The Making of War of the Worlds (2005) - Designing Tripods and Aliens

We must have had 20, 30 designs on aliens, from the sublime to the ridiculous. Stephen said that these aliens grew up perhaps in a zero-G environment. so there's really no up and down.
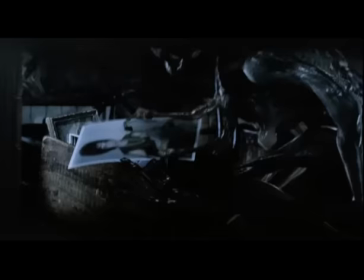533s
But yet we had to make them so that they looked intelligent. They're not just beasts.
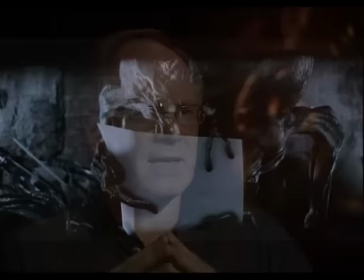539s
They were these rangy designs that I felt kind of had
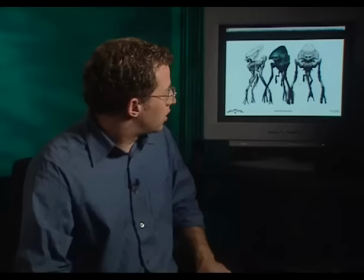544s
amphibian characteristics because there was a slight sheen or wetness to the skin.
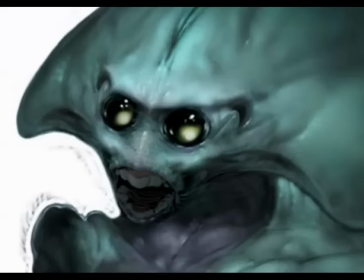549s
This is one of the first reference images that we had, and we all kind of got together to discuss around this piece.
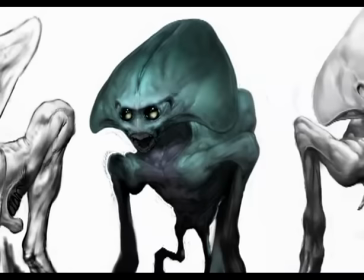555s
You can see the reflective eyes inside there. This is when we got our kind of first glimpse at how alien this alien was really going to be.
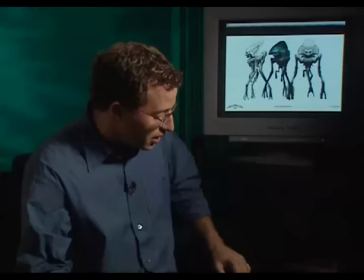562s
You can notice it's got an extra joint in the arms, three legs, as expected. These odd little flippers that are there, vestigial limbs, something like that.
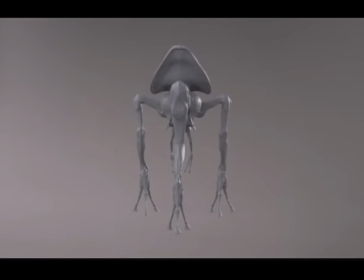571s
And we all just kind of went from there, got together, and discussed what it was going to be. And so this is the first turntable sculpt that we did.
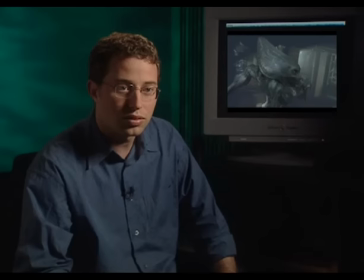581s
The model is done by Frank Gravatt, and this is to match the reference photos.
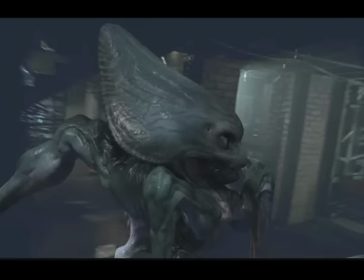585s
But this was where Frank took it, and it's just a really wonderful sculpt. And the way that I saw them moving was almost like a tree frog when it walks.
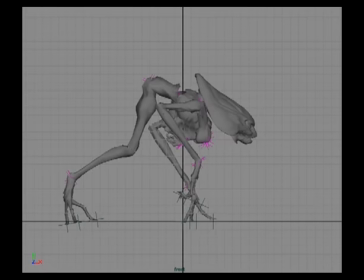595s
Not when it's jumping, but when it walks, it has this kind of gait where it's always kind of in contact with the ground, and it was kind of stealthy.
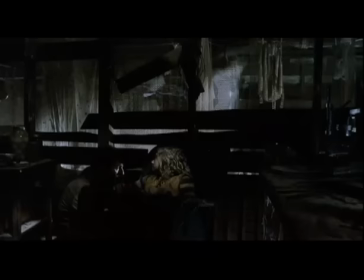602s
So it was almost a cross between a frog and the stealth of a cat.
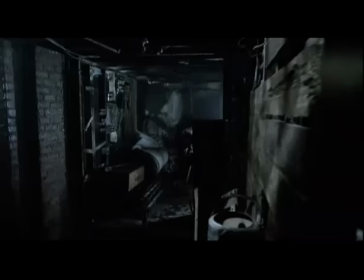606s
And so when the aliens were moving, we tried to keep it very creepy and eerie, coming in and out of pools of light and using their hands, like, to place on the wall to go through spaces. And as you see one hand touch the wall, you see the other hand, And then there's a surprise, the third leg comes through.
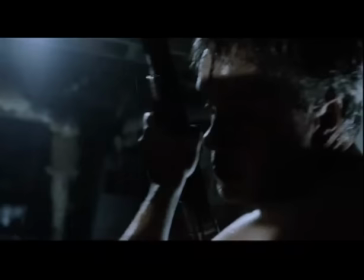620s
So it's always kind of, again, revealing things about these creatures. You don't get it all at once.
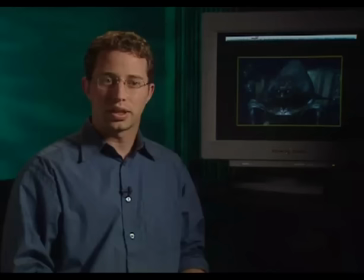628s
For that, we spoke with Randy and with Dennis, and we went over a number of behaviors and things like that, looking at it saying, okay, is it more reptilian?
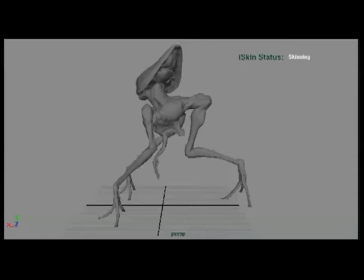635s
Is it more human-like? Things like that. And what we came upon was this primarily reptilian influence, so it moves in a very live,
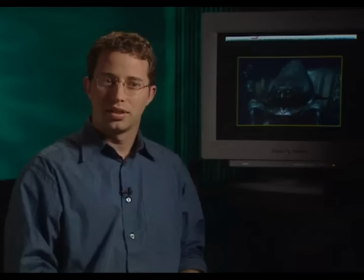644s
kind of slow but precise fashion. and we were very sure to push that it's curious.
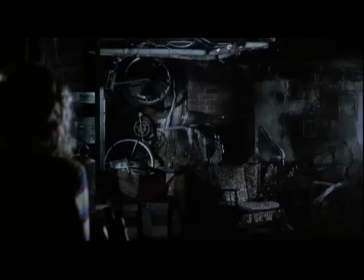650s
That was the main drive behind it, is whenever it moved and behaved, it was always going to be looking and curious.
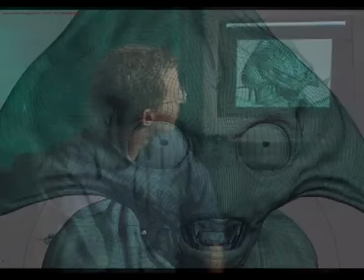660s
And these are some early facial sculpt tests that Frank did. So this is the character looking left and right, and then here are a number of the facial expressions.
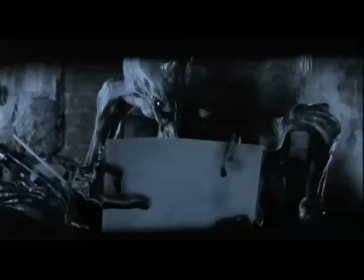669s
So we started out just going through a large variety of it.
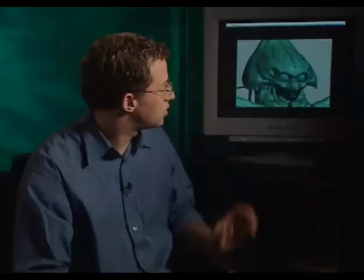672s
There's a shot where it has to lick a photograph and another shot where it's drinking from some water, so we were very sure that we needed to have a good, interesting tongue shape, recognizable,
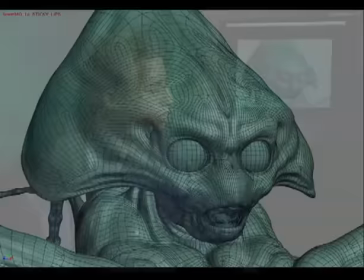681s
but at the same time still very alien. As you can also see, the eyes kind of bulge a little bit, so this is part of where we were giving a lot of different variety
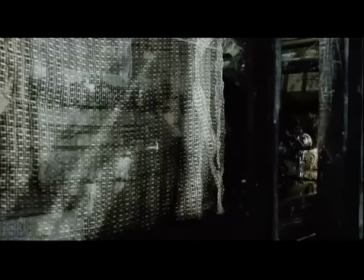689s
and opportunity to the animators and to really drive the personality of it there.
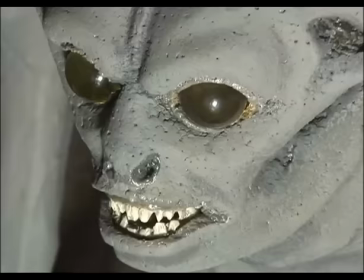699s
In the cellar sequence with the aliens, there was a full-size styrofoam carved stand-in for the alien, which we used after a shot was done. we'd run it through the paces with the same camera setup and lights so that we would have that reference for lighting and TDing the eventual animation.
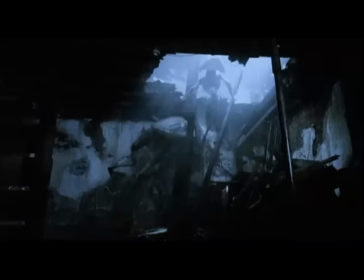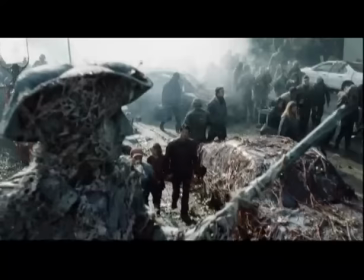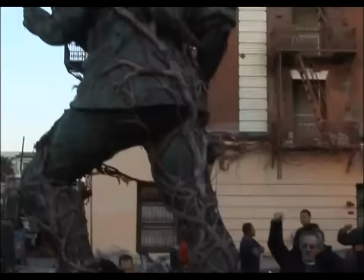727s
The statue, the Minuteman statue, was a real key image. You know, Stephen really wanted to show, you know, how this alien weed and these aliens have sort of encompassed everything, you know, all of our images, all of our icons.
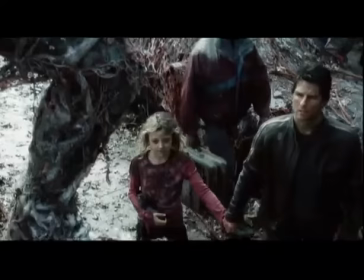739s
And so that was a key moment where you actually saw something very familiar enveloped in this. And it was very symbolic of what the aliens were trying to do.
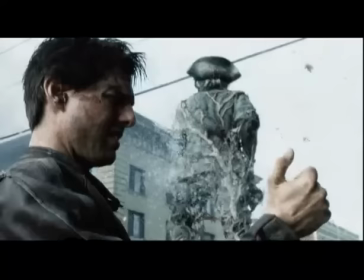746s
And so it was an important image to try to get because, you know, even though it's kind of played in the background, you know, you understand what happened.
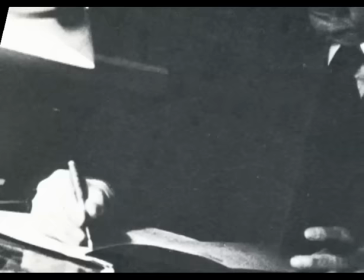754s
It's quite extraordinary when you consider the era that H.G. was writing the original story, for him to come up with the solution of it being the common cold that kills off the alien invasion. Here's a thing which, if science could, it would eliminate the common cold.